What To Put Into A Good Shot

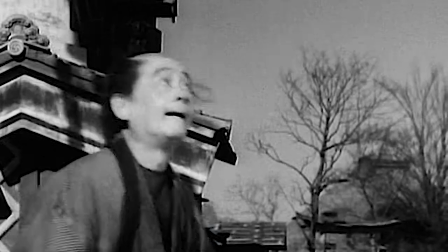0:00 So how exactly do you set up an effective shot?
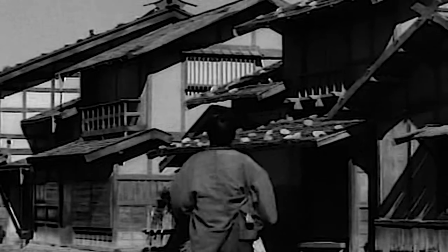0:04 Let's first take a look at some shots from Akira Kurosawa's Yojimbo, which I think is very successful at being effective.
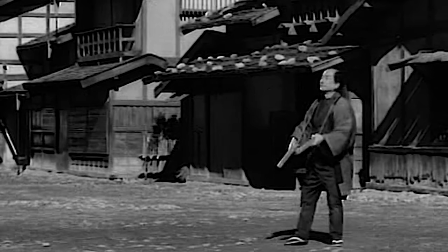0:13 We are shown here the character interact with his surroundings and the silent response that he receives.
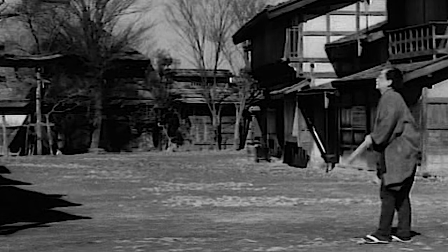0:19 We are then shown an empty space, which initially seems ineffective and useless in the shot, but then becomes effective when it's contrasted with the space being filled up soon after.
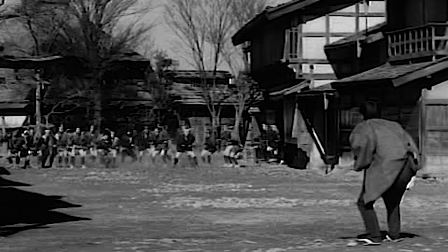0:32 This wide shot shows us the full body reaction of surprise from the original character and the sheer number of people filling the screen and the speed at which they are running, and also their fight ready stance.
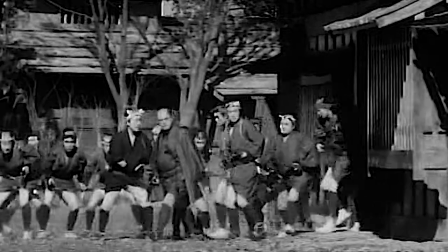0:46 The next shot cuts to a closer shot of the leaders of this group so that we can recognize their faces,
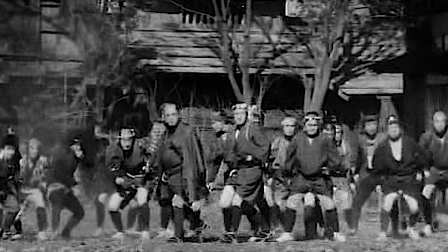0:52 but it's still a full body shot so that we can see their authority in their walk and posture compared to their underlings behind them. Notice how in these shots that we are only shown what is relevant to the story at hand,
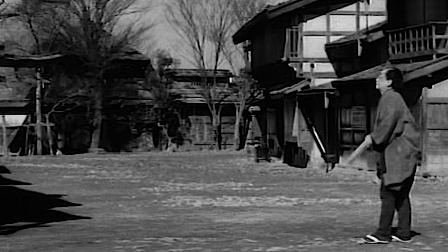1:05 and our focus is guided to what is relevant and important by what is included or not included in the frame.
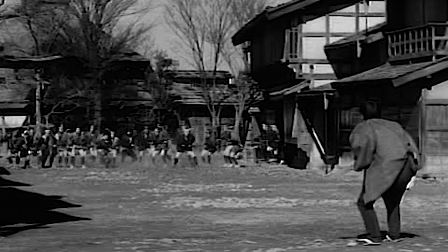1:12 All the elements inside the frame, the environment, the empty space,
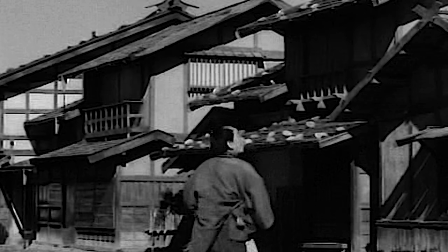1:16 the character's body parts that are shown in the shot are all expressively telling or adding to the relevant story that is being told.
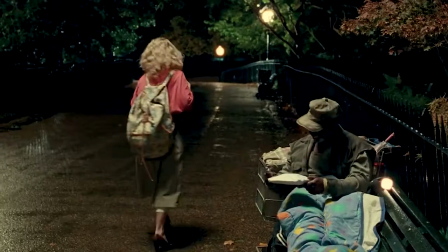1:26 Now let's look at some shots that are, in my opinion, not as effective.
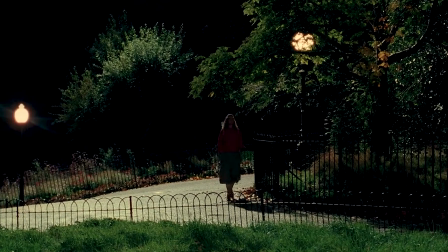1:30 In Wonder Woman 1984, we see this character walking alone in a dark park at night. So far it's effective at filling the shot with relevant information like how dark and alone she is, which adds to the story.
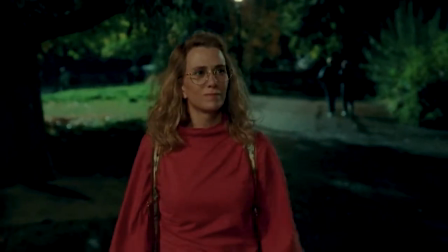1:44 But in this next shot, we see a bust shot of her, but her feet trip up on something, but we don't see her feet.
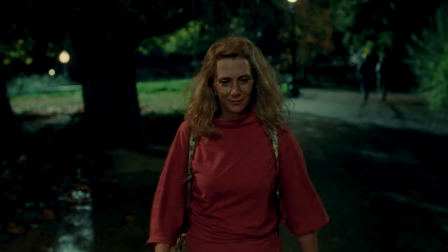1:50 Why not? Her face, chest and arms don't add anything to the story at this point, so why is the film making us focus on these parts of her body? If the film wanted to show us how uncomfortable this character was in her high heels, why didn't the film get us to focus on that by putting it into the shot?
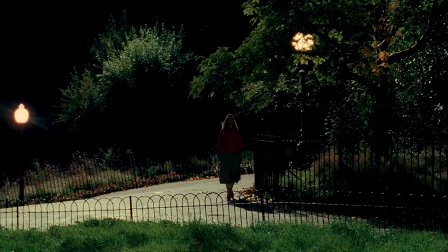2:10 For example, why didn't we just see her trip on the original wide shot and then cut to her reaction in the bust shot?
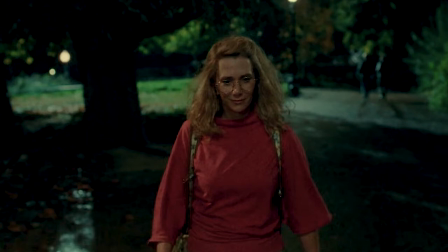2:18 Instead, we are made to guess or assume why she had tripped. We are also shown other people in the background, which doesn't add anything to the story. In fact, it detracts from the story because now the park doesn't seem so dark and scary.
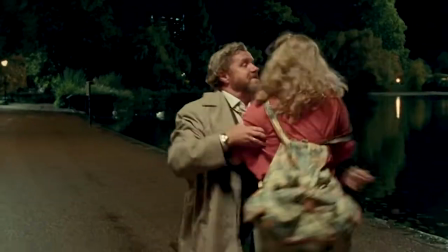2:34 A little bit later, we see a drunk man harassing the woman.
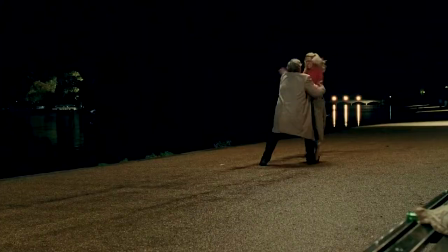2:38 They have a physical tussle when suddenly the drunk man is pulled back by an unknown force.
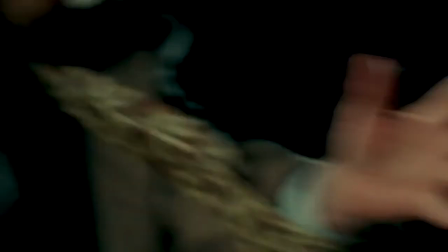2:44 My question here is, why is the film only showing us the man's chest as he's being pulled back? His chest and thigh aren't effective at telling us how sudden, surprising or strong the pull was.
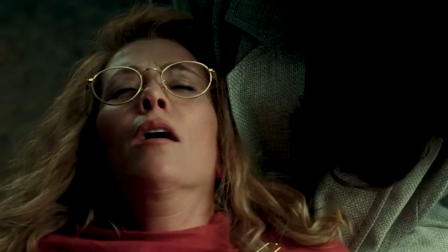2:56 We then see the woman's chest and head as she lies or falls down.
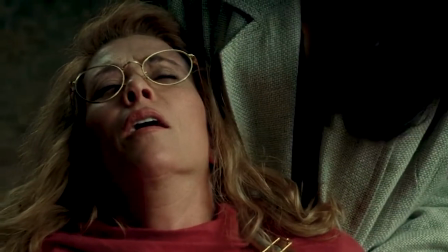3:01 What happened here? The elements in this shot only tell us that the woman is falling to the ground for some unknown reason, while her face tells us that she's getting ready for nap time.
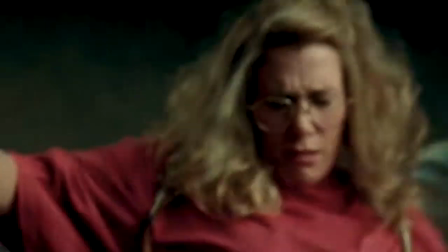3:13 We aren't shown how she fell, how far up she fell from, or how far away she was pushed back.
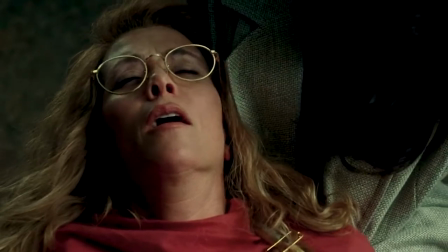3:20 So this shot was very ineffective at showing us how much danger she actually was in by the fall,
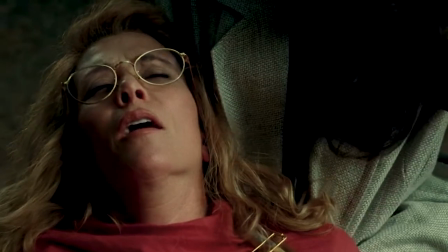3:26 which negates the impact of the act of saving her from that fall.
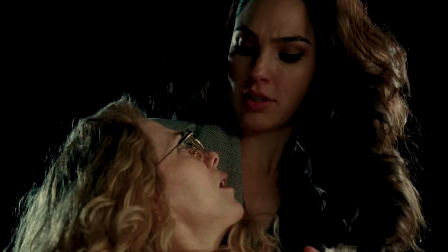3:30 The new woman who saves her from her nap is revealed to be Wonder Woman, which is the big twist of this sequence,
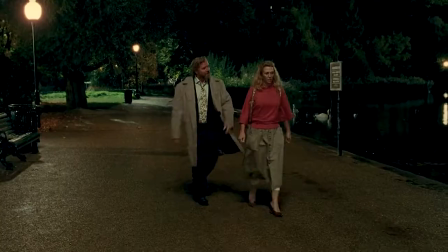3:37 but we were already told in the previous shots that there was no one around.
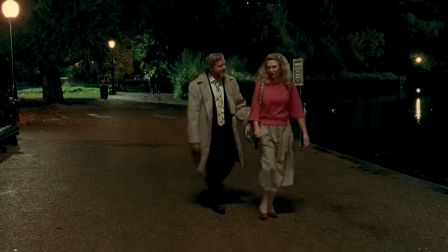3:42 We aren't told or shown where she came from afterwards either.
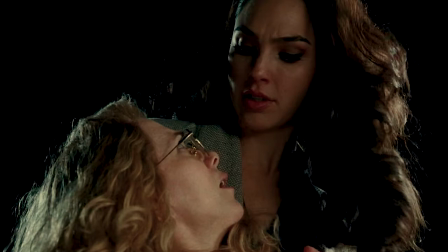3:46 This is why it felt like a bit of a cheat to have Wonder Woman appear here suddenly to save the day, as if the film was deliberately lying to us before.
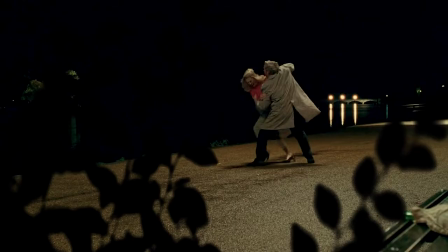3:56 Instead of these shots, what if we were shown a POV shot of Wonder Woman in hiding, seeing what was happening, so that her presence is still a surprise later on, but we are still shown that she didn't just magically appear out of nowhere.
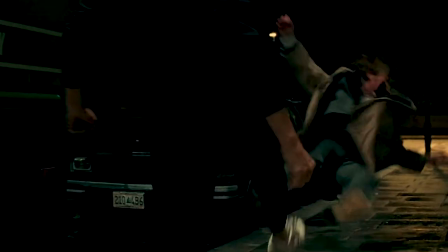4:12 Then we can cut to a shot where we see the drunk man's surprised face and flailing limbs as he's suddenly pulled back, so that we can actually see the strength of the pull before revealing that it was Wonder Woman who was watching and who came to the rescue.
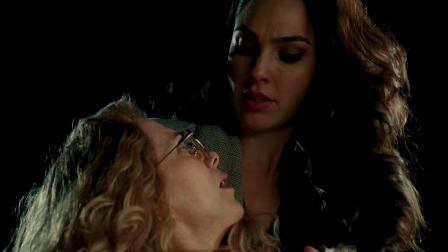4:27 I think these shots would have been more effective at adding to the story that's trying to be told.
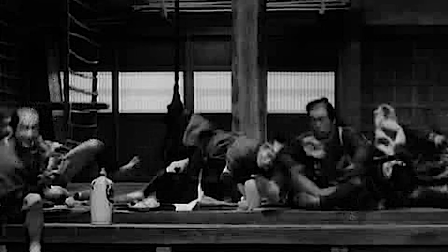4:33 As a final comparison, let's look at another shot from Yojimbo, where we are shown the relaxed stature of multiple men in a room before they are ambushed, which causes them to jump up and fight.
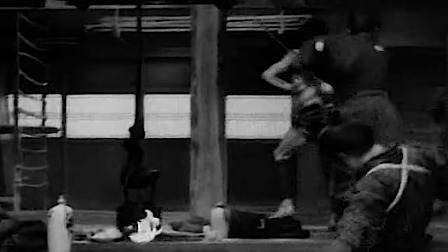4:45 In the same shot, we are shown how the ambusher is surrounded and outnumbered.
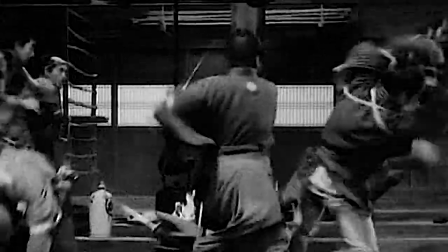4:51 The ensuing fight is a sword fight,
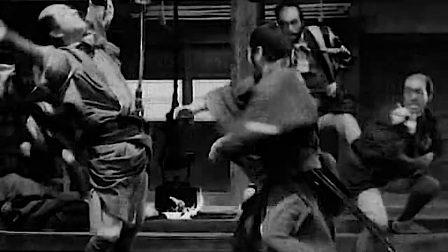4:53 so the shot focuses on the energy and movements of the sword swings by cutting out the character's feet and showing their shoulders,
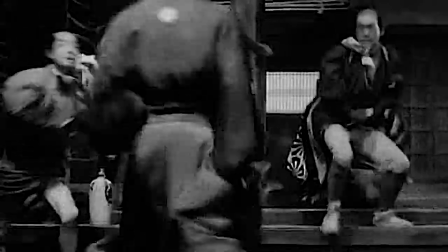5:01 arms, and the full range of the swings.
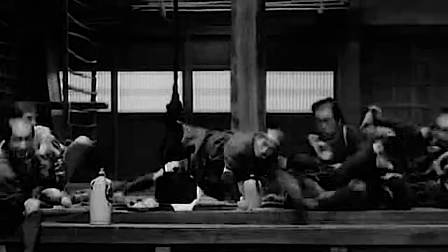5:03 The energy of the sword swings and their direct impact on the surroundings are presented to us together in real time as well.
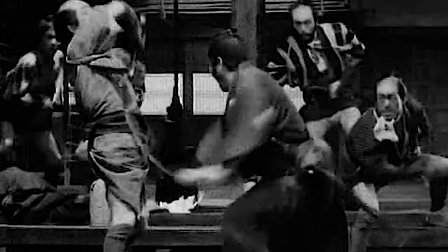5:11 Notice how having this cause and effect in the same shot emphasizes the might and danger of those sword swings,
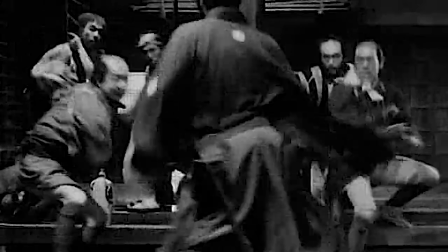5:18 because we can see how it affects its surroundings in real time.
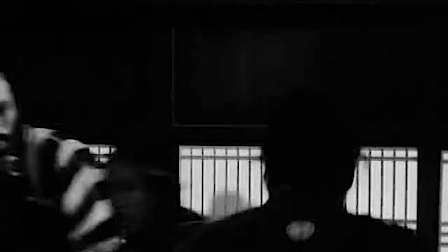5:23 We then cut to a shot of a woman opening her door as the fighting continues in front of her.
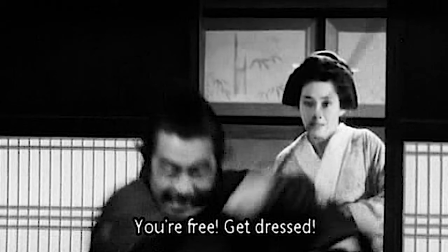5:29 We cut to a bust shot of her so that we can see her scared expression and also her cowering arms in the frame. But the shot is also wide enough so that we can see the fighting that she is actually reacting to directly in front of her. These shots are also very effective at adding to the story efficiently.
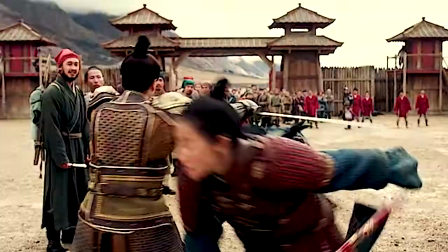5:48 However, this short action sequence from the 2020 Mulan film, which shows a quick attack used by a general on his underlings,
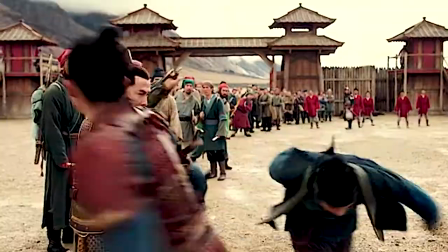5:56 split up the offensive energy by the general and the reactions or impacts of those actions into different shots.
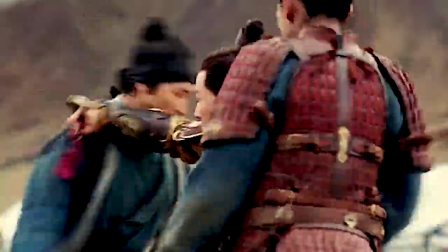6:04 I think this was ineffective at accomplishing its goal of making the general look skillful and strong,
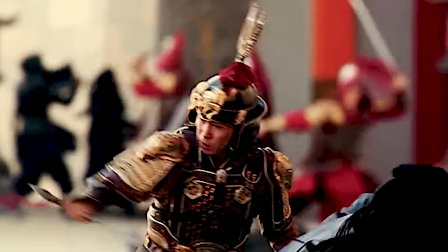6:10 as opposed to a shot where we would see his actions and their impacts directly in the same shot.
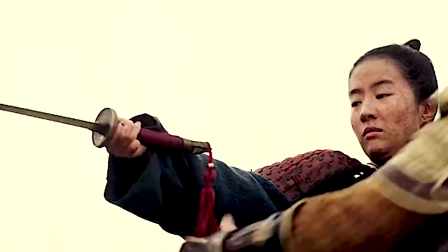6:18 Splitting up the cause and effect in shots like in Mulan aren't always a bad thing though,
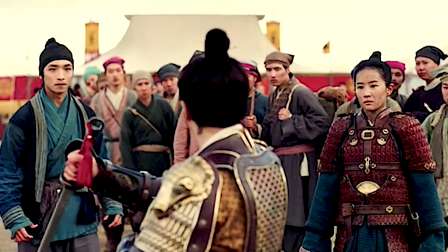6:23 as long as it's done for a purpose, like to get us to focus on other critical information.
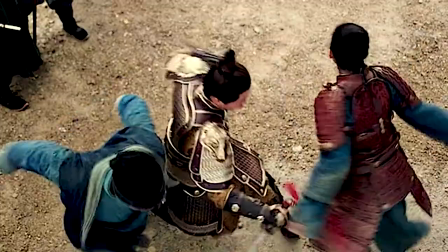6:28 For example, this was done with great effect in Yojimbo as well.
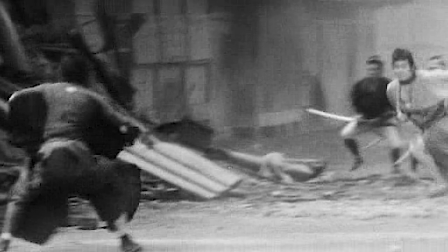6:33 Here we first see a wide full body shot to see the characters' running direction and actions.
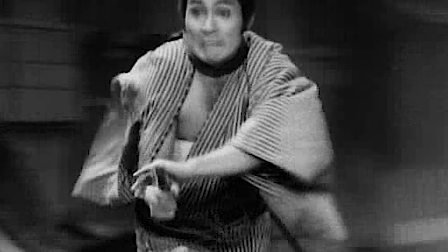6:39 We then cut to a closer bust shot to see their expressions and their weapons of choice being utilized. The energy and reactions are split up in these shots to give us better comprehension by getting us to focus on certain aspects of the quick action.
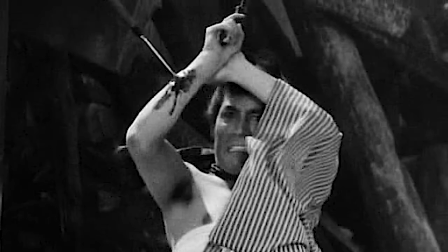6:55 It's also used to focus on important characters' facial expressions to add character development inside the fight,
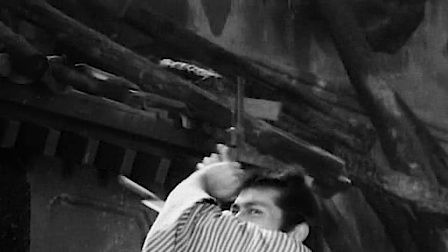7:01 like this moment where the gunman, who was one of the main villains of the film, realizes his pistol was beaten for the very first time.
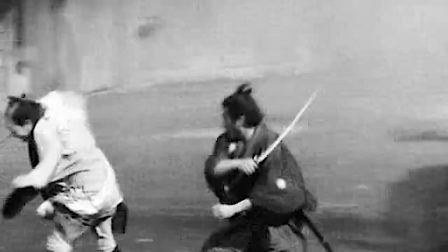7:09 Once the important character moments are done, the film continues focusing on the fight with wider shots that show the sword swings and their impact.
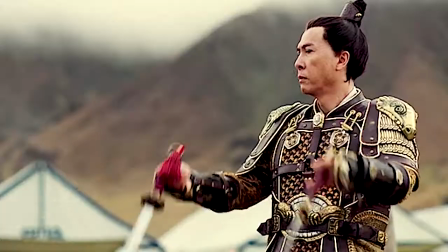7:17 Back to Mulan, after the general takes his new recruits 2 swords,
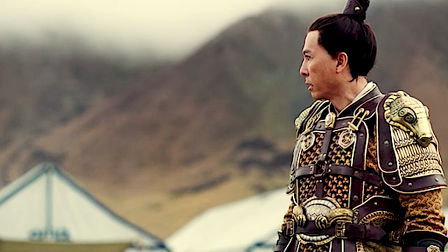7:21 he gives them a stern warning inside of a bust shot where we see his profile with the mountain range as the backdrop. The general is meant to be authoritative and badass at this moment, but the elements in this shot don't add to this story at all.
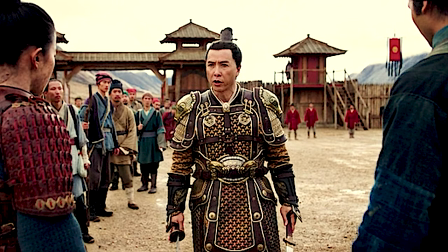7:35 Instead, why didn't we see him give his stern warning in this shot? Here we see more of his uniform, which is impressive compared to the others, and he holds the 2 swords which he just easily stole out of the 2 main characters' hands, as he stands confidently in between them and the other troops,
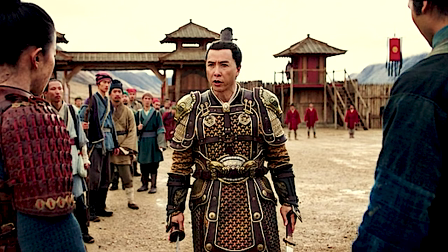7:52 who are all in awe, and we see him from the front so we can empathize with how the troops he is speaking to might be feeling in that moment. I think this would have been a much better shot for the story that was trying to be told.